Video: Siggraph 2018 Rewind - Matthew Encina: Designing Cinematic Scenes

I feel like with these Western films, it always starts off where the town gets scared because these guys are about to shoot it out.
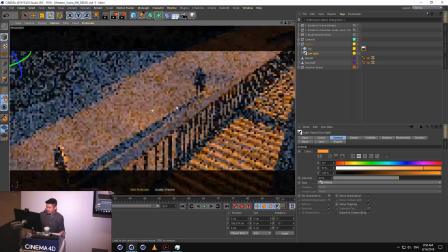[23:39]
So everybody's like running, closing up shop, closing their windows. So let's pretend we are in the POV of one of the people in town.
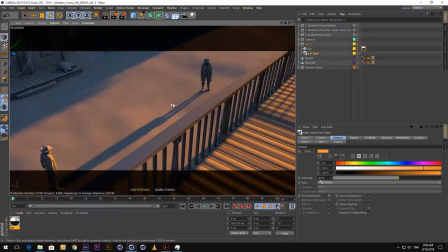[23:46]
And maybe we're on this deck up here, and we're getting to see these two characters. So I'm just going to drop a camera in here. And you're going to see over the next couple of minutes that I'm going to work very, very loosely.
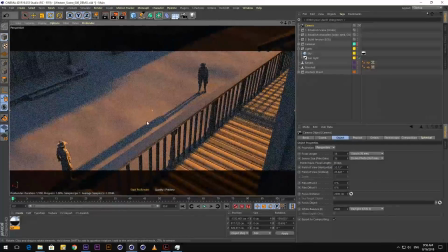[23:56]
And the whole goal is not to get too committed to any particular shot, but just explore very freely.
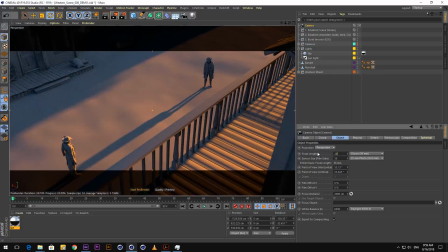[24:02]
So right now, this is a 36 millimeter. I'm going to change this to 24. I want it to be a little bit wider.
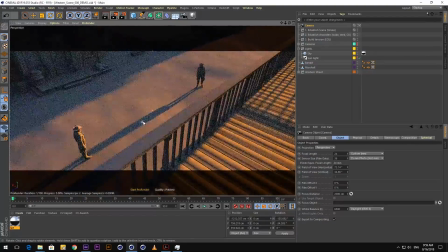[24:07]
And I want to capture these two guys in the frame here. So this feels pretty good. This feels like we're looking down at these characters. So I'm happy with this camera. I'm going to make a new camera. I'm just going to control drag this or command drag this if you're on Mac.
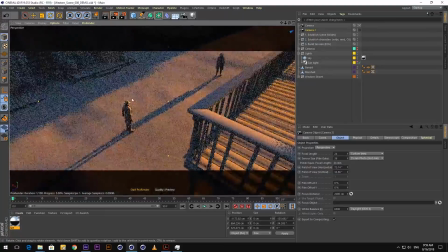[24:23]
And I'm just going to explore some more. So I'm going to move the camera around.
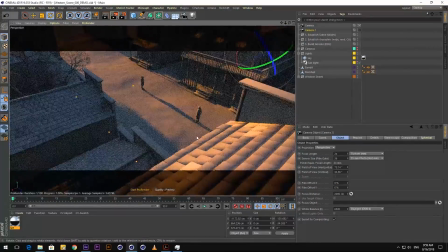[24:28]
I want more of these establishing shots. Maybe we're on the rooftop. Maybe we're in the POV of a crow or something looking down at these guys.
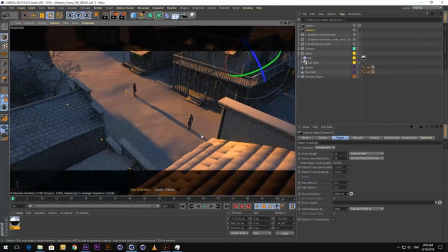[24:36]
So This is actually a pretty cool shot. I like this. It's almost isometric looking down 3/4. This is a nice wide shot, so I'm happy with that. So I'm going to make another camera. Oops.
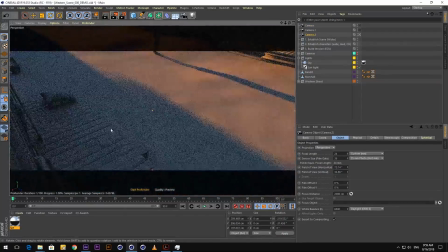[24:53]
I'm going to jump in here. You know what? And then let's get closer to these guys.
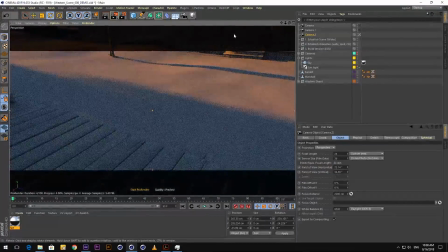[24:59]
Oops. All right. So now
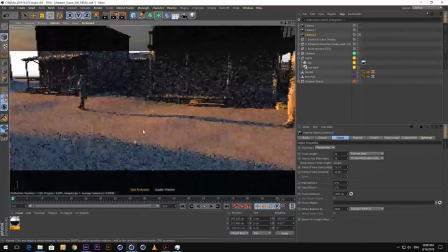[25:07]
what I'm doing is I am trying to position the camera here so we're really low on this deck.
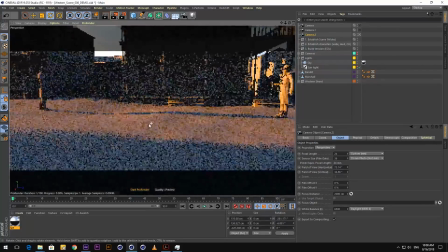[25:13]
I keep penetrating the geo on here, so that's why we keep flashing black. But I think this could be really cool.
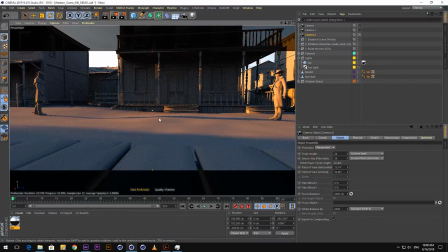[25:20]
We're ground level, where you set the camera right on the floor. Now we're looking up at these characters. So let me straighten this out a little bit. Let me angle this up.
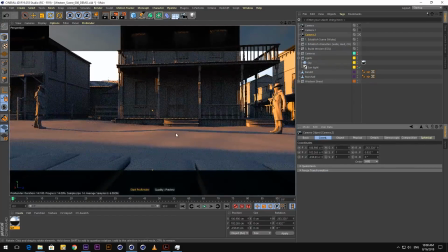[25:30]
Yeah, I like this shot. Now what we're doing is we're juxtaposing these two characters facing off with each other, right? We get a better sense of their relationship to each other because they're definitely facing off. So we have some cool camera here. All right, so I feel like I have some interesting establishing shots. I want to start focusing on my subjects. I want to start giving them a little bit of character.
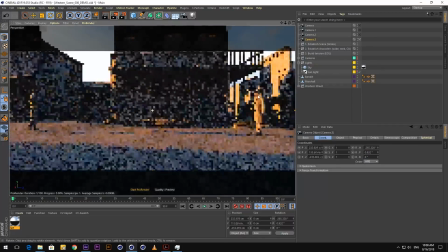[25:52]
So I'm going to make another camera and I jump in here. Let's start with our bandit. Let me zoom into him right now.
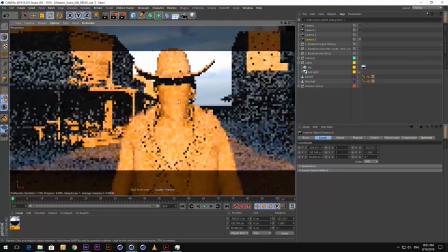[26:00]
So for me, I'm just looking for interesting features, details on him that might be interesting to frame.
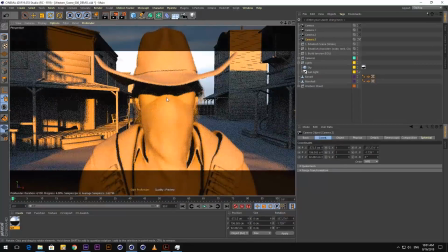[26:06]
So first, maybe let's focus on his face. He has a cool face here. And you can see I have some live depth of field that is happening right now. What I can do is I want to actually focus on his face. So there's this cool trick here in Cinema 4D.
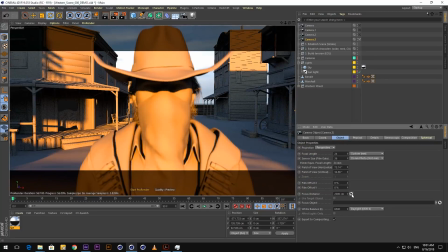[26:21]
If you go under Object and Focus Distance, there's this little clicker thing. I just learned this from the C4D guys earlier. You could just click where you want it to focus. So now I'm focusing on his face. Or if I want to focus on this back building back there, I just click. And it adjusts the focus for me. So this is a fantastic tool if you're pulling focus, if you want things to knock out.
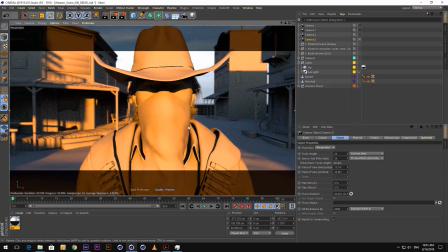[26:41]
So this is a cool face. I like this kind of like straight on look. I like that his eyes are covered here. He's a little bit mysterious. So he kind of looks like a little bit of a badass. But I want to focus more on his details like I was saying earlier.
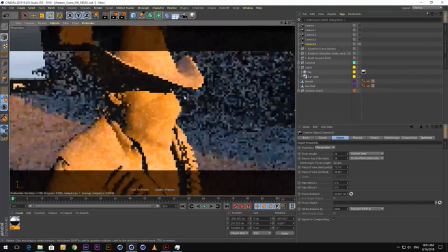[26:53]
So I'm going to make a new camera. I'm happy with that. Let's focus on his profile.
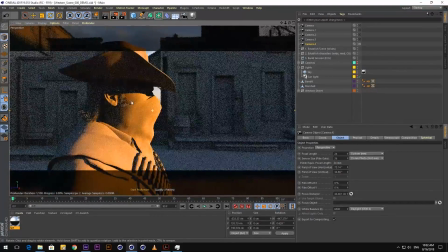[26:58]
You know, I want to flatten out some of these details and make him feel much bigger in frame. So right now, this whole time I've been using a 24mm lens.
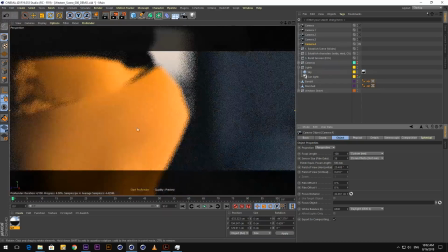[27:05]
Let's go longer. Let's go here. 100mm is pretty cool.
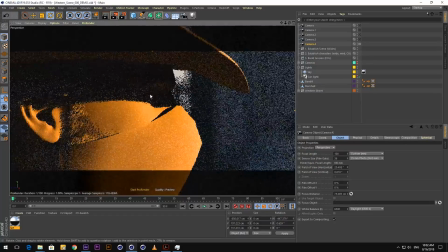[27:12]
Let me pull focus on his face. Yeah, that's really cool. So now he's cutting the frame in half, and he's just looking off into the distance. So this is a cue when we're cutting. So now we know he's looking at something off in the distance, and this might be a good way to cut over to our other character.
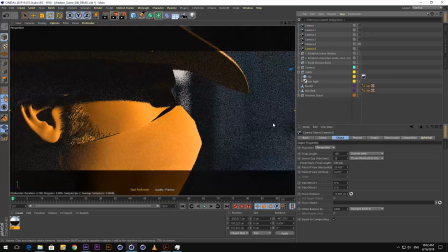[27:32]
So let's start establishing some shots around our other subject, which is our cowboy, or our sheriff, rather.
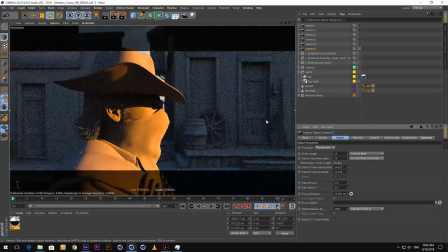[27:40]
Let me go back out to a 35mm lens, and let's start looking over at our guy over there.
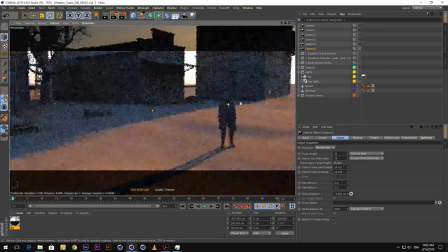[27:47]
So as you can see, I'm just making a bunch of duplicates of cameras. Normally, I would name all of these things because I'm very particular about file hygiene,
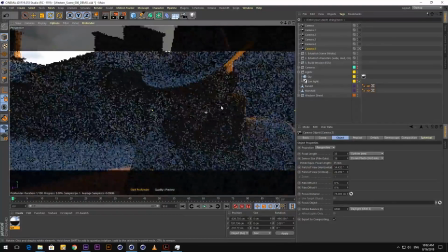[27:55]
but for the sake of this demo, for the sake of speed, I'm just leaving it as is for now.
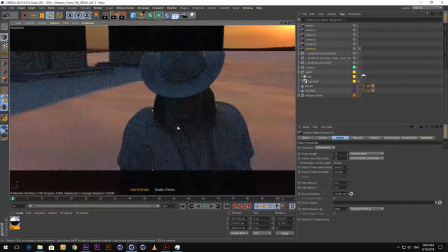[28:02]
So now I'm establishing our character here, this sheriff.
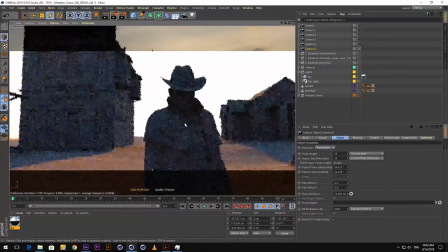[28:07]
Oh, I like this. I like that he's kind of backlit. He's really dark. He's just more of a silhouette.
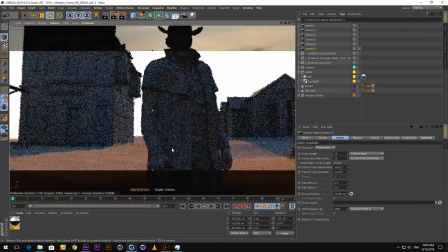[28:12]
This is a pretty cool shot. But I want him to feel more heroic. Maybe let's look up at him.
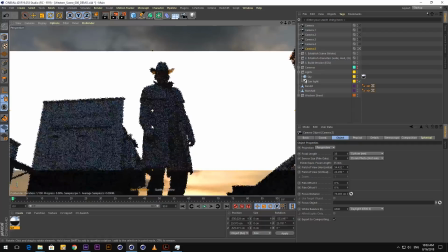[28:19]
That's a pretty cool shot right there. You know, I want to line him up on the third.
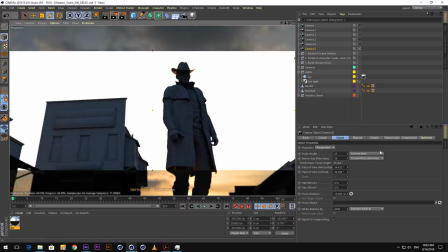[28:25]
So there's this very cool tool in Cinema 4D. Let me turn off Pro Render because you could see it in here.
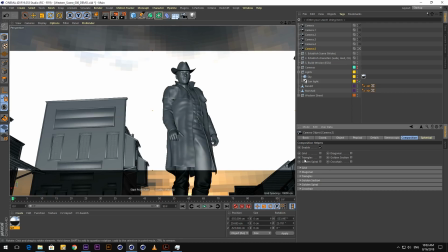[28:31]
If you go to composition, there's all these cool grids and everything. I'm going to turn on crosshair so I know where the center is. And I'm going to turn on the grid. So now you could see the rule of thirds just pop up here. And I just want to align this guy on the third.
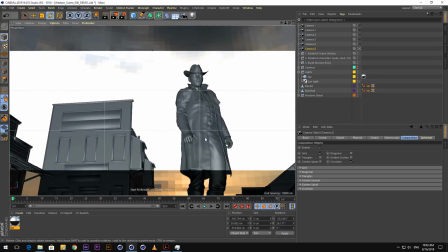[28:44]
So if you guys are interested in the theories behind rule of thirds, that's a very common composition grid that people line up on.
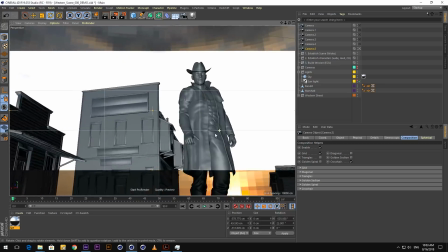[28:52]
And the idea is that if you just line stuff up on this rule of thirds, things just look automatically better.
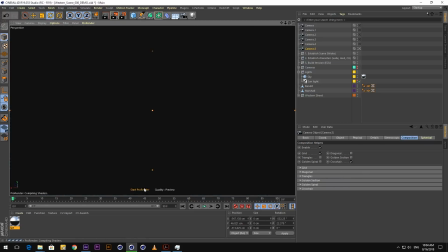[28:58]
So I'm just lining him up on the third right here. I'm going to turn Pro Render back on. And now we have a pretty cool mysterious shot.
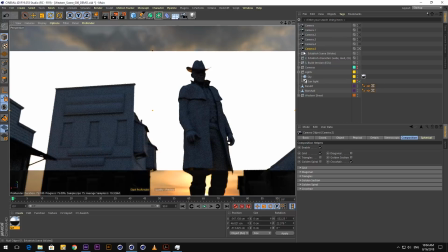[29:06]
I even like that he's out of focus a little bit. It makes him more mysterious. So now let's build more cameras around this subject.
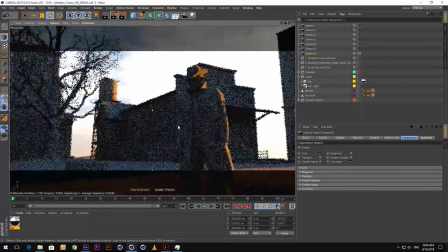[29:14]
I just want to frame him in interesting ways. You know, I feel like as he's walking into town, I don't want to reveal him right away.
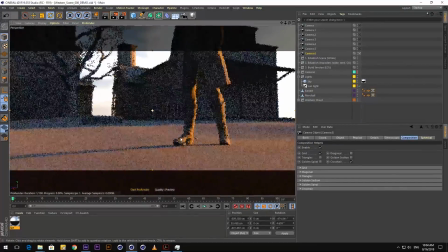[29:21]
So all of the shots that I'm building right now, they're not necessarily in order.
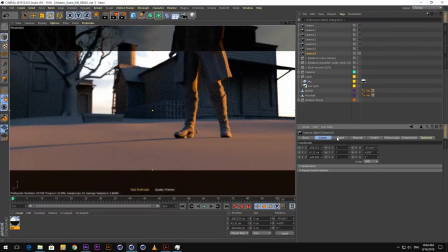[29:26]
Right now I'm just exploring, and I'm going to go through my workflow after this of how I'm selecting the sequence.
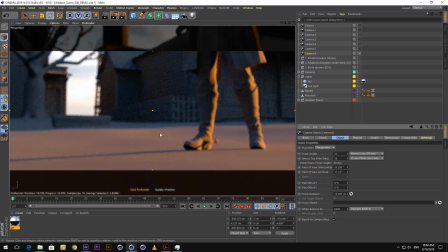[29:31]
So let me use a longer lens, maybe a 50mm. I want to focus on his boots, like him walking into the town.
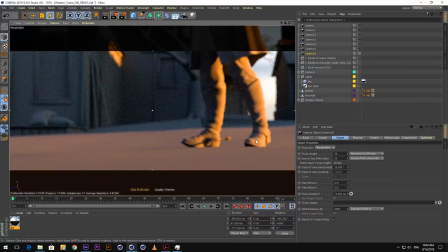[29:39]
Focus on his spurs. Like this is a pretty cool shot. You know what? You know what I also like doing?
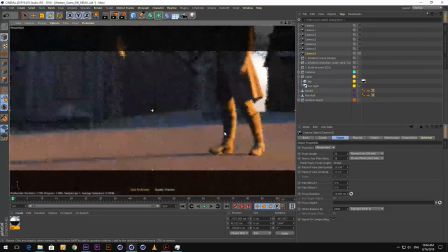[29:44]
I like shooting through stuff. So maybe there's a piece of geometry somewhere here, if I back up, that we can shoot through.
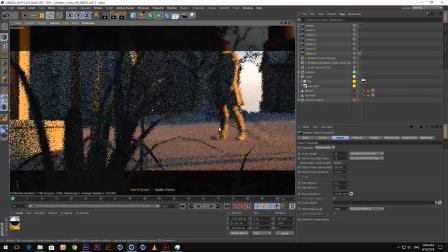[29:52]
Ooh, that's dope. That was by accident. But that's what's fun about exploring with the camera here is that, you have this cool scene, and if you just move the camera around as if you were in a physical set, there's so many ways you can explore and find things. So you know what? I want to make this a little bit of a longer lens, more zoomed in. Let me go 85.
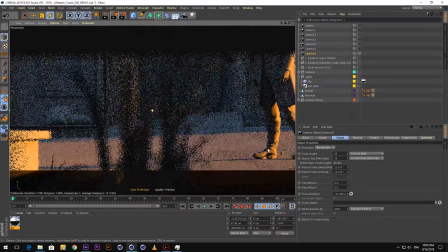[30:11]
Now we're talking. I'm really liking this. And you see our character is like starting to enter frame. This is a pretty cool shot. Maybe this is one of our early shots that we're introducing him. So that's pretty cool.
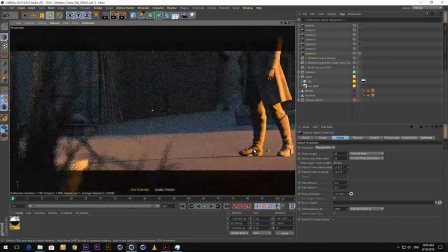[30:22]
Let me get him in here. So I'm just going to orbit around just a little bit more. And it's nice to have these foreground elements, extreme background elements, and sandwiching stuff in the midground. It just makes your shots a little bit more dynamic. Okay, I'm pretty happy with that.
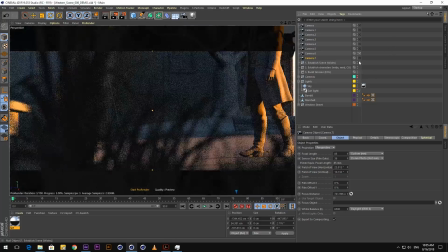[30:38]
I'm going to move on to another camera. So again, I'm just moving around.
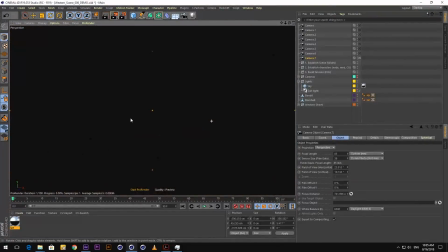[30:43]
I'm just exploring. I'm not treating anything too precious. Oh, now I think we could start focusing on their relationship.
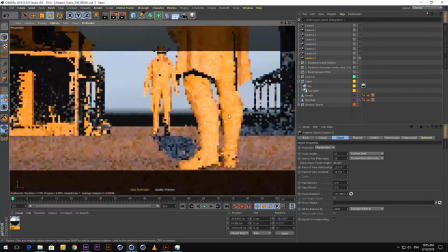[30:51]
What's the relationship between the bandit and our sheriff here?
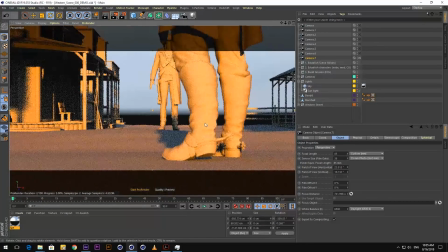[30:56]
Because they're going to face off. They're going to tee off here and draw guns and shoot at each other.
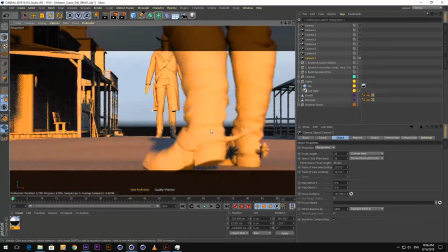[31:02]
So let's focus on this. I like this juxtaposition here.
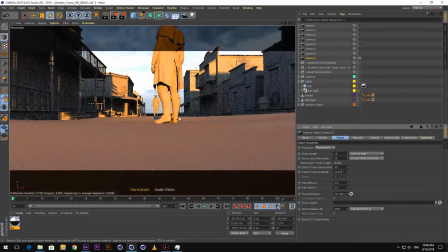[31:07]
Let me go ultra wide again, just like I did with our runners. So let me go 18 millimeters. I want to make this feel extreme.
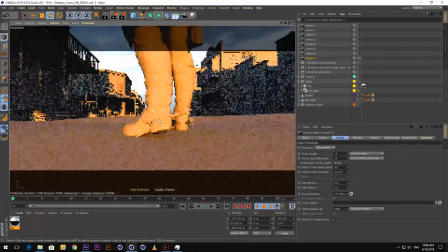[31:14]
I can totally see a shot here where
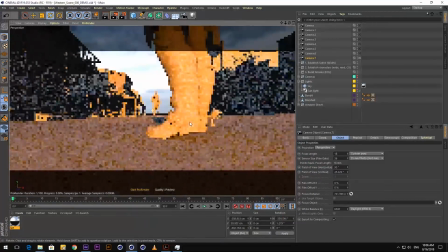[31:17]
we're kind of revealing the bandit from behind the boots, so we know that they're facing off. So this could be a fun tracking shot left to right here. For now, I'm just going to orient the camera pretty low here.
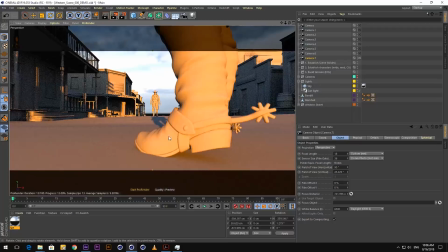[31:29]
So now we have this extreme foreground element here, and then this small character over here. I want to do the same on the other side. I'm imagining they're looking at each other. This is the stare down.
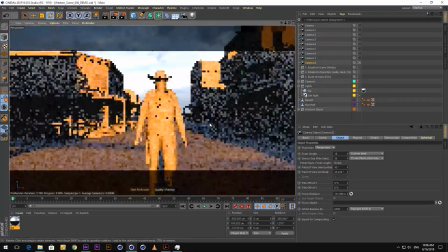[31:39]
Now let's focus on this character.